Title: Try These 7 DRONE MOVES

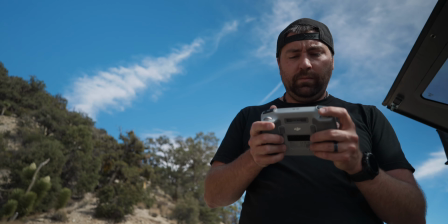(0:00)
In this video, we're going to go through seven different drone moves that you should try the next time you're out flying.
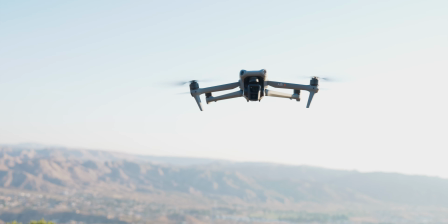(0:04)
All right, let's get into it.
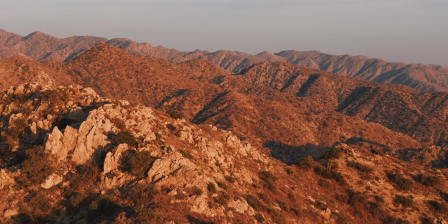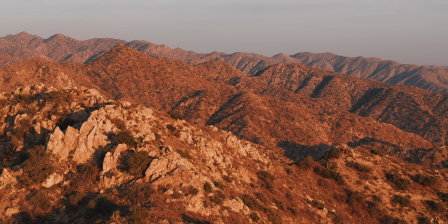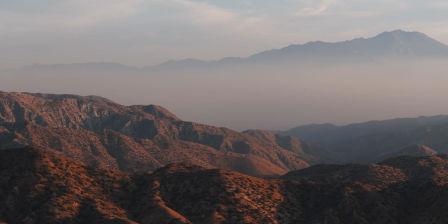(0:19)
Get the drone high up so you can see a vast landscape, and now you're going to pull left on the right joystick.
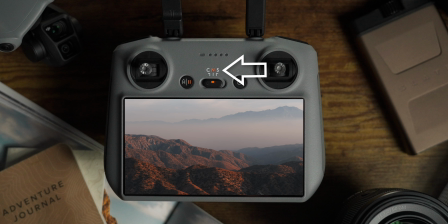(0:24)
It's simple, but it's always going to look good. Now to take this a step further, pull right on the left joystick.
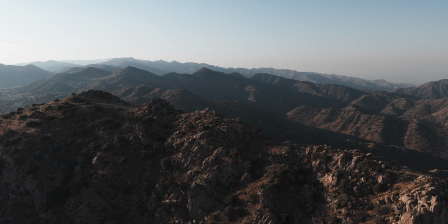(0:30)
This creates an arcing orbit motion, but when you pair this with a super wide landscape, it's going to add more motion into the footage.
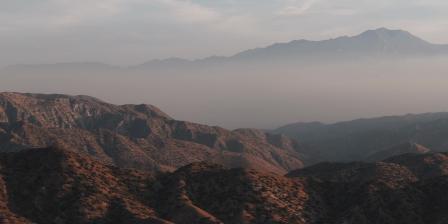(0:37)
Bonus, use a zoom lens like a 3x on the Air 3 and find a shot with multiple layers.
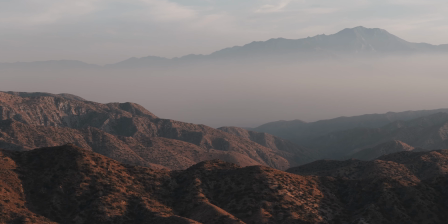(0:42)
And if there's a mount in the distance, use this shot to reveal it.
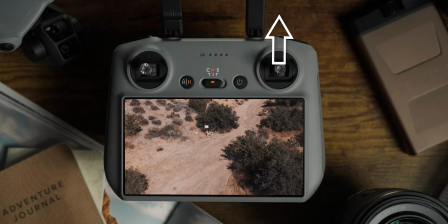(0:48)
You're gonna start with the gimbal facing straight down at the ground. Now push forward on the right joystick while pulling up on the gimbal.
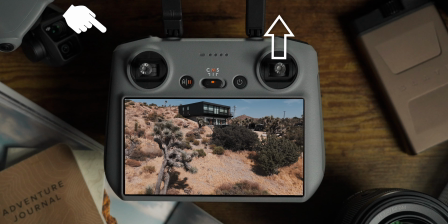(0:55)
This creates a reveal so that as the gimbal rises, you have a subject in the distance that appears in the frame.
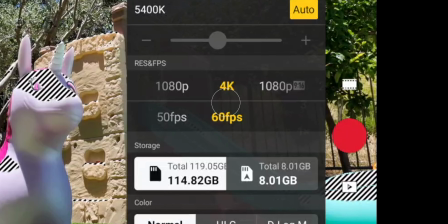(1:01)
And to make this more dynamic, you wanna film in 60 frames per second. And when the gimbal reveals your subject, slow down your footage.
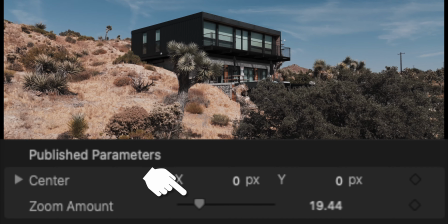(1:08)
You could also add a zoom out in your editing software to create a unique dolly zoom.
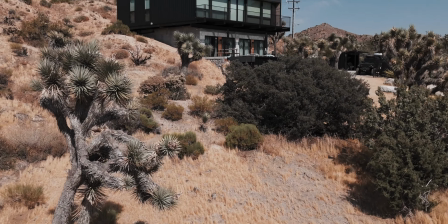(1:13)
This is the perfect shot to start a video, show a new location, or reveal something epic in your video.
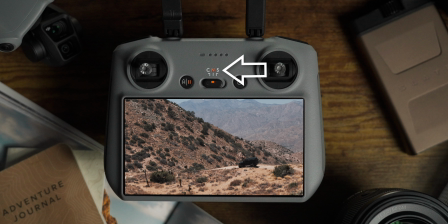(1:23)
You're going to pull left on the right joystick. That's it. However, it's all about how you position the drone in relation to your subject.
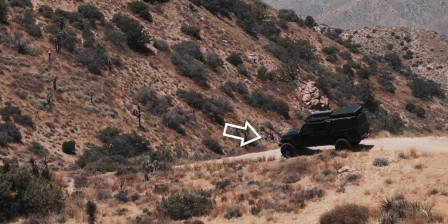(1:30)
You want to create layers and depth. So for this shot here, I have three distinct layers. In the foreground, the drone is the same height as the Jeep and the drone is moving the same speed as the Jeep.
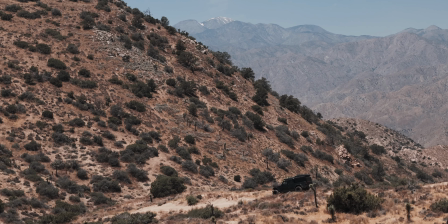(1:39)
In the middle is a hillside that's moving the other direction and in the distance there's a tall mountain.
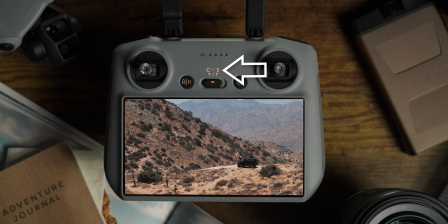(1:44)
Now when you pull left on the right joystick, you'll keep that subject centered the entire time. And even though it's a simple move,
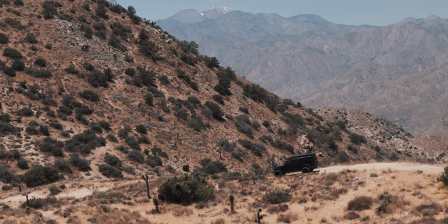(1:50)
you'll create a dynamic shot with a ton of movement because each layer is moving at a different speed while your drone is following that subject.
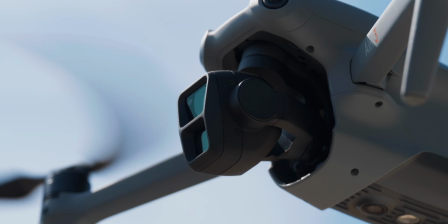(1:59)
Bonus points, use the zoom lens to enhance this shot even more.
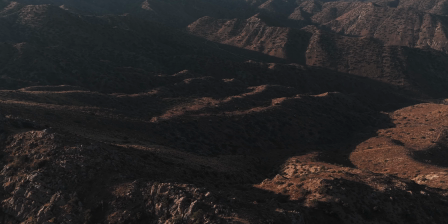(2:06)
You'll want to position your gimbal so that it's facing downwards at your subject or at your location.
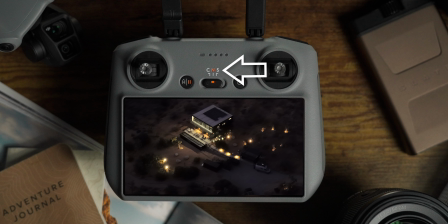(2:12)
Now you're going to want to do one of the two following stick motions. Pull left on the right joystick and right on the left joystick or right on the right joystick and left on the left joystick.
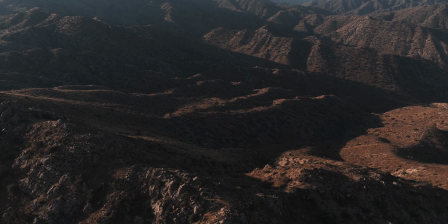(2:22)
This will create an orbit, but the key with this shot is framing out the horizon so that you're filling your frame without any skyline in the shot.
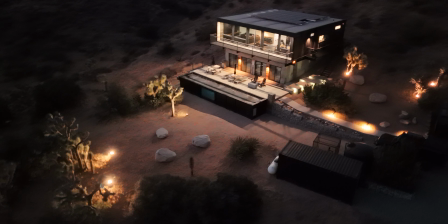(2:29)
This will create focus and a different perspective to the scene that you're filming.
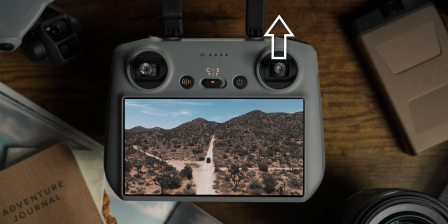(2:36)
You're going to push up on the right joystick, which will cause the drone to move forward. And then you're gonna pull down on the left joystick, which will cause the drone to drop towards the ground.
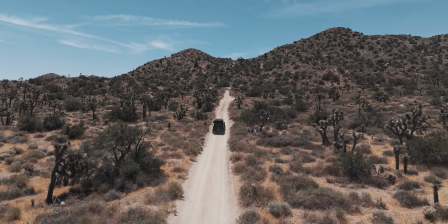(2:44)
The key with this shot is that you're flying towards a subject on the ground. You wanna start high in the sky with a big landscape style shot.
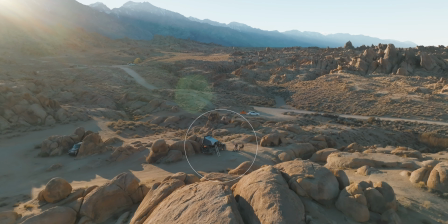(2:52)
And then as you move forward and down, you fly closer and closer to your subject.
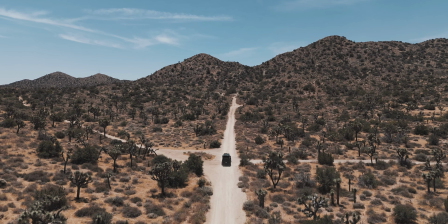(2:56)
Now, the shot is perfect for starting a scene or shifting focus from the bigger landscape to a specific thing in your shot.
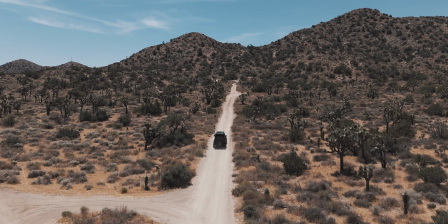(3:02)
However, chasing a moving object looks even better because you'll have to fly the drone fast to keep up with your subject. and as you get closer to the ground,
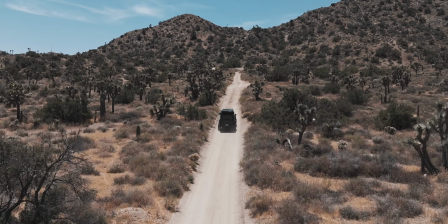(3:09)
the shot will feel faster and faster.
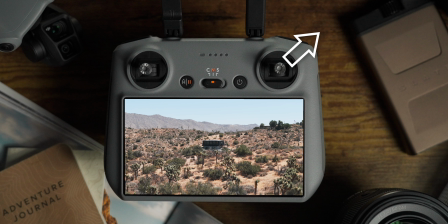(3:14)
You're going to push forward and to the right on the right joystick while pulling left on the left joystick.
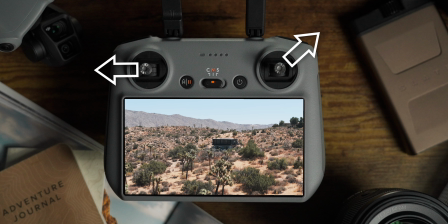(3:20)
This is an orbit with forward motion. Oftentimes we get stuck in the habit of always doing the same orbit around a subject when we put our drone in the sky.
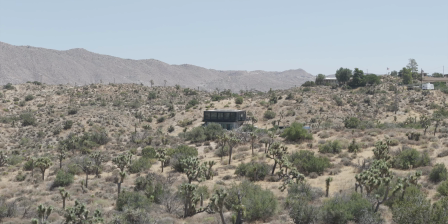(3:28)
However, when you add a motion like a push forward, it creates a more dynamic shot that not only circles around your subject, but also just feels different.
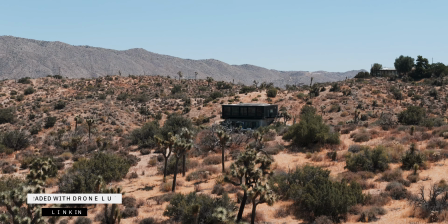(3:35)
Now for bonus, start super wide and use more forward motion, and when you do this,
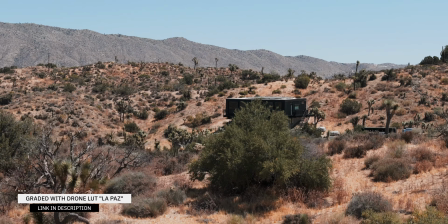(3:40)
get down low and fly in sport mode so you're passing objects in the foreground.
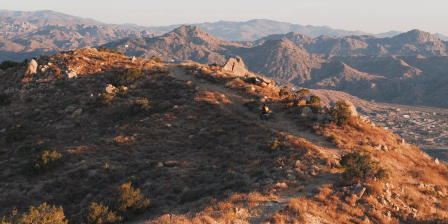(3:48)
Think of moving in this way. You want to have the drone moving at a different pace and in a different direction than your subject.
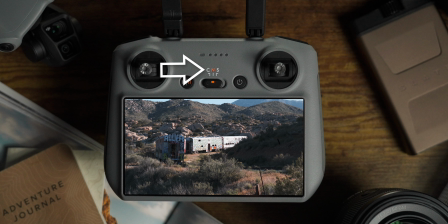(3:54)
So for this shot, start with an arc. Now pull right with the left joystick and left with the right joystick. Now have your subject inner frame and stop somewhere in the shot. These kind of shots look very cinematic because the drone is moving on its own path and the subject is doing something different.